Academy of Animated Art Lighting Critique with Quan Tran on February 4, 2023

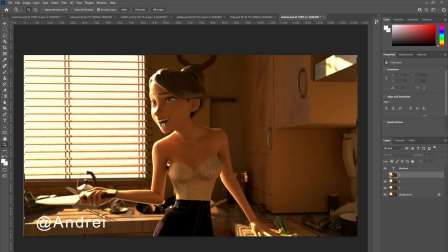[12:34]
I think it's really quite beautiful, and I like the fact that it's a little bit overexposed as well. I really like that. Mm-hmm. And there's kind of a story to this.
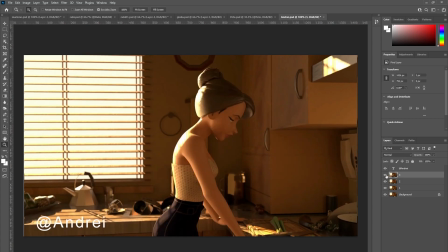[12:47]
Like
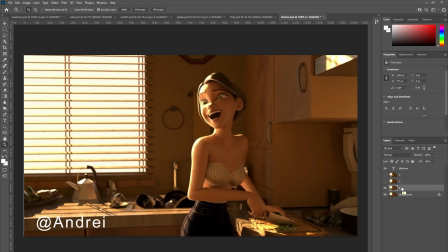[12:50]
she is obviously what she's projecting outwardly. She's all smiles initially.
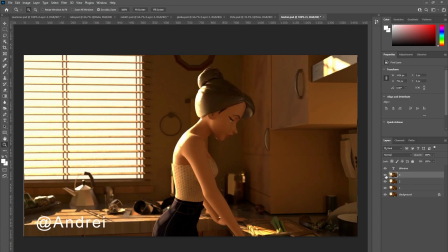[12:59]
Um, we realize that that's probably not the case of how she's really feeling inside. Yeah. So I'm Mm-hmm. wondering whether you could um, somehow convey that in the lighting.
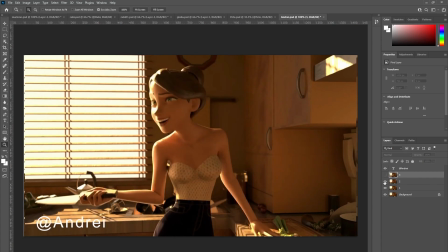[13:13]
And one idea I had is that perhaps set up um, set up
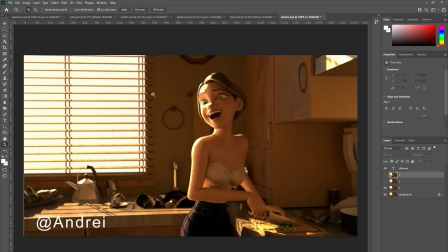[13:23]
like a kind of a helper light when she turns her head towards the camera and she's all smiles, and maybe it could be like I'm thinking it could be a um, maybe like an area light.
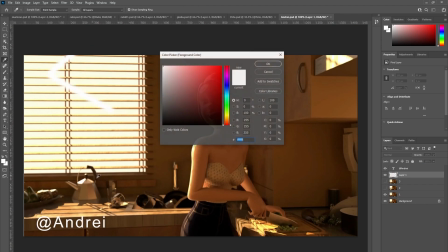[13:43]
Let me just
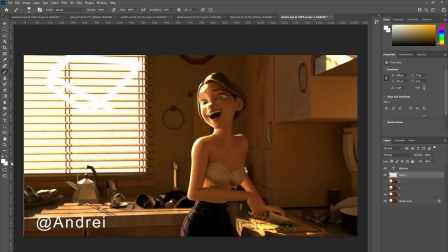[13:47]
like an area light that is. Oh, why am I not getting? Okay. Um, sorry.
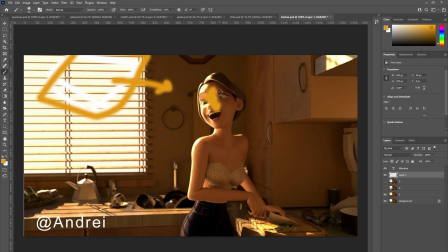[14:02]
Maybe cheat a little bit more light over here, Mm-hmm. and then as
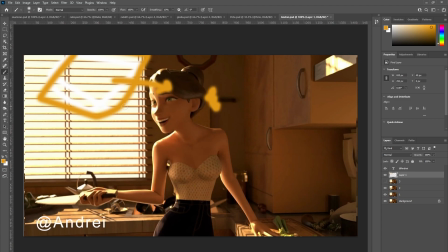[14:10]
she starts to, um, yeah, as she comes into light and she's smiling, maybe light this area up just a little bit, or even cheat the key, like duplicate the key and swing it over so that we get more of a.
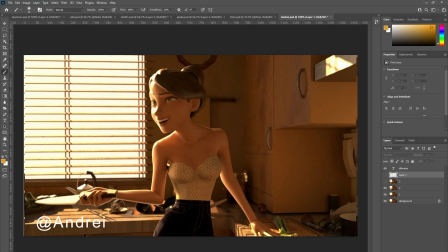[14:27]
I've made a mess of this, but we make more of a like a Rembrandt kind Uh-huh. of light as she's happy, and then as she turns,
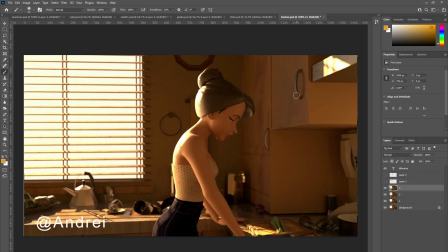[14:44]
try and try this. This may or may not work, but try flagging her off at this point, so that there's less light on her. Uh-huh. Sorry. Yep.
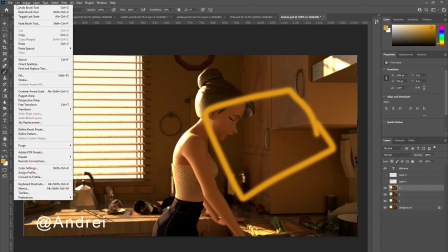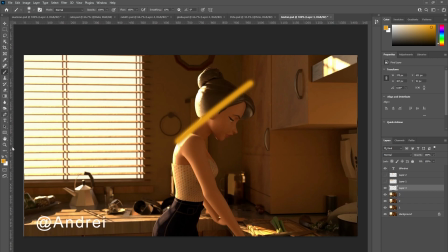[15:04]
yeah, flag that off so that she is at this point she's a little bit darker. Mm-hmm. So she kind of
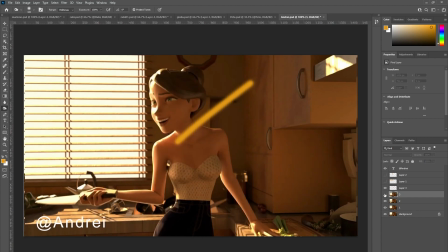[15:21]
positioned the flag so that if when she's turned, the flag's not affecting her face, but then as she turns back,
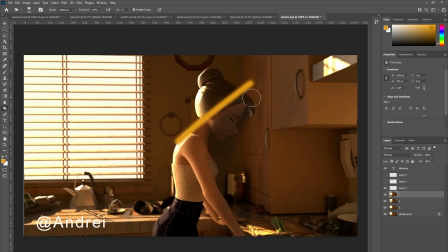[15:29]
it's kind of darker. Yeah. Does that make sense? Yeah. Mm-hmm. Like that. So the lighting, so we're trying to make the lighting help the narrative and the story a little bit.
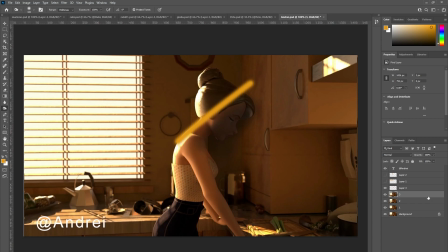[15:46]
Yeah. Mm-hmm. So that would be my two comments. Yeah, Okay. just reevaluate how much feel you have on your set. Um, Okay. the key light is looking fantastic, and I really love it.
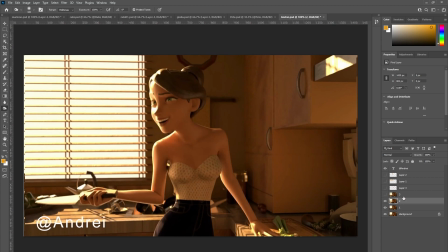[16:05]
But then use it to describe what's happening in the scene. You know, Mm-hmm. maybe cheat another key over, give it some Rembrandt lighting, and Yeah. then you know, as she turns back and
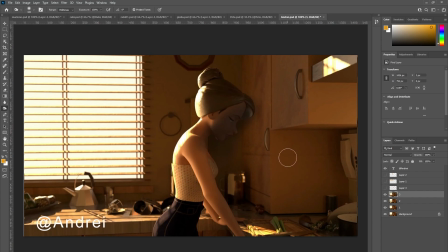[16:23]
she's sad, maybe flag off her face so it's a little bit darker in general. Mm-hmm. Yeah, Cool. Yes. yeah, but it's looking great. Thank you. All right. Okay, so who else do we have here? Ruby's here.
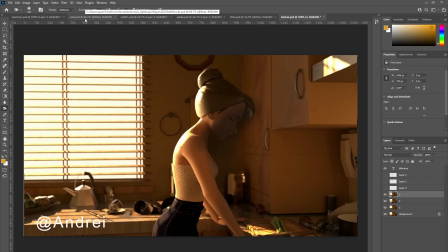[16:44]
Okay. Hey, Ruby. Hi, how's it going? Yeah, good, thanks.
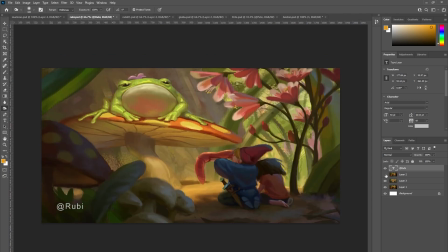[16:49]
How are you? Good, good, thank you. That's the way.
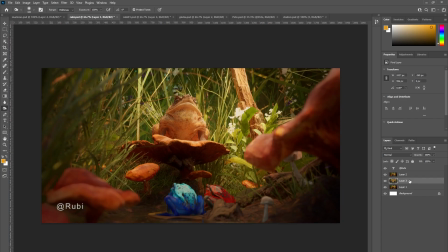[16:54]
So we have I had a look at your animation, so I know what's happening. We have this kind of scene where the camera pushes in, and we see uh, toads and frogs, mushroom, and this is your reference.
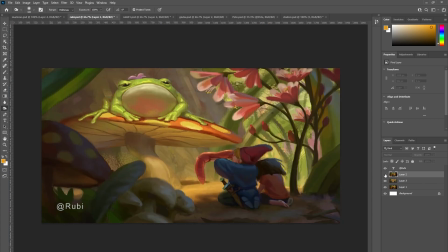[17:14]
Yes. Um, yeah, overall the composition's great.
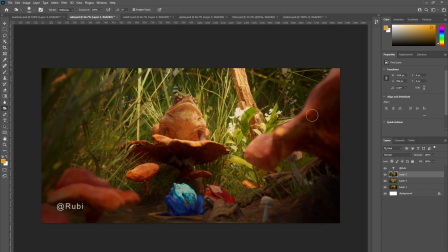[17:18]
I love the foreground elements here, defocused and kind of dark, a little bit vignetted. Same with the grass on this side. Um, I think that's working really well.
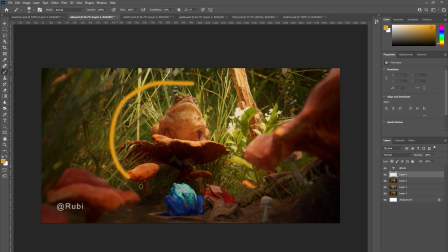[17:32]
Um, you're focusing, you're focusing attention on this main character here, which is great. Um, and I like the kind of the tonal fall off here.
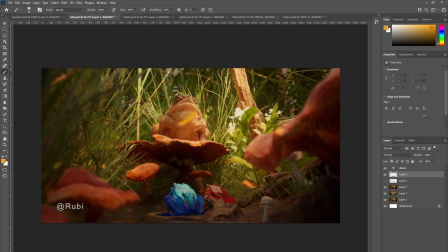[17:48]
That's really that's working really well here as we get from kind of the key side over to the fill side. Given that the frog or the toad is kind of on uh, a mushroom and the light's coming in from here,
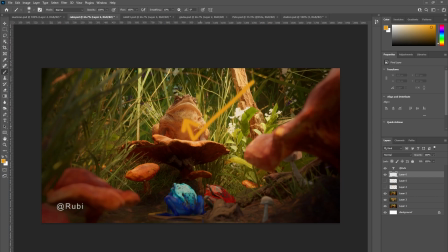[18:07]
obviously you'd expect a lot of bounce. So the underside here is, quite lifted, which is um, understandable. Um, and overall, I think it's working really well.
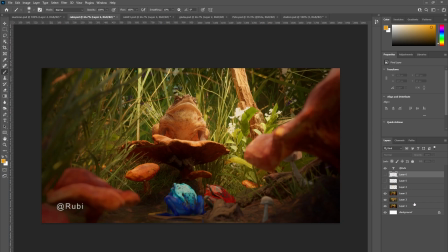[18:22]
Um, my comments would be, I would maybe take a look at. Um, my eye tends to get drawn to these flowers here because they're so bright.
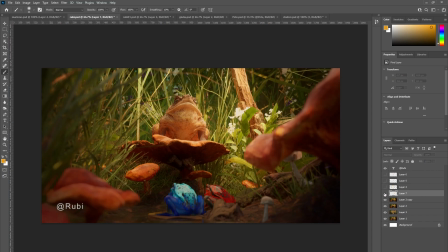[18:41]
Um, so it feels like they're kind of competing with the frog a little bit. So I'm wondering whether you could maybe add like a gobo, um, add like a gobo
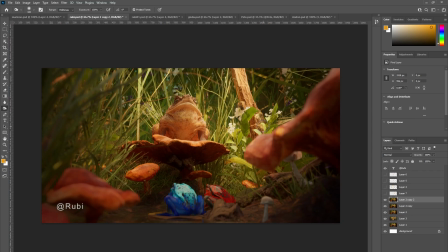[19:03]
and maybe kind of get like a dappled, like Hmm. get more of a dappled light going here so that we don't get um, the flowers don't read so hot. Does that make sense? Yes.
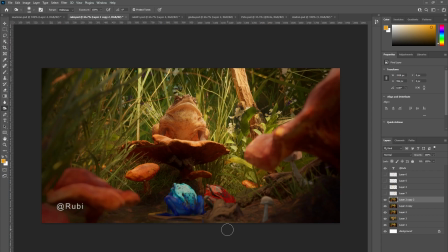[19:23]
Um, and also as we're coming in, let me try and play the video here. Let's see.
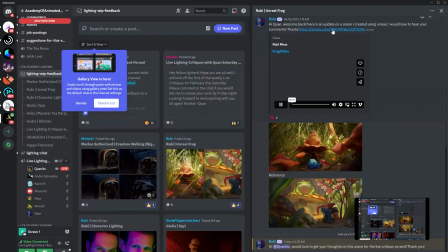[19:37]
Try and see video. Okay. Can you see the video?
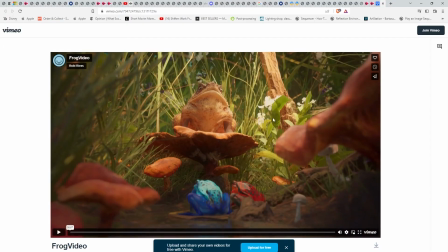[19:44]
Yes. Okay, cool.
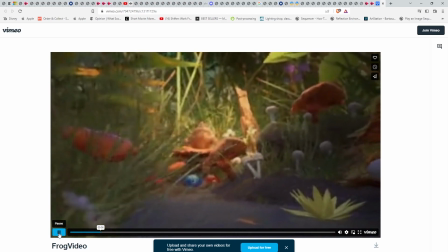[19:48]
And my only other comment would be, um, as we're coming in,
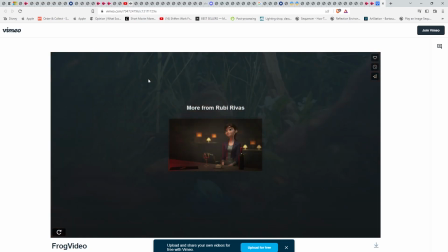[19:56]
like that end frame is great.
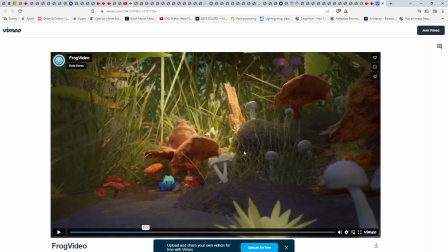[19:59]
And I feel like as we're coming in, there's a kind of a flatness here on the foreground elements. It's reading a little bit gray. Let me just do a print screen.
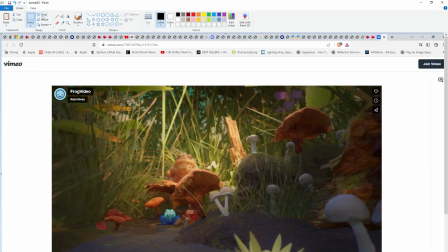[20:17]
And then I'll just quickly crop this.
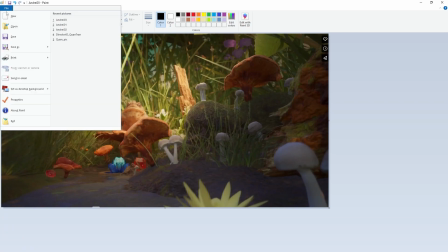[20:25]
Crop. Save as.
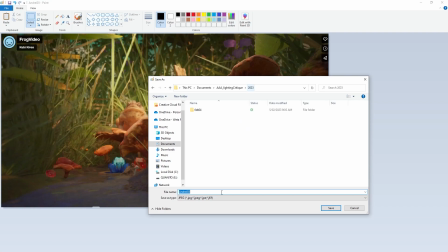Ruby.
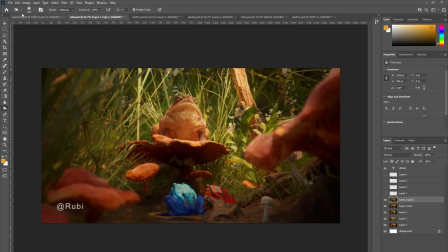[20:39]
Just pull it up real quick.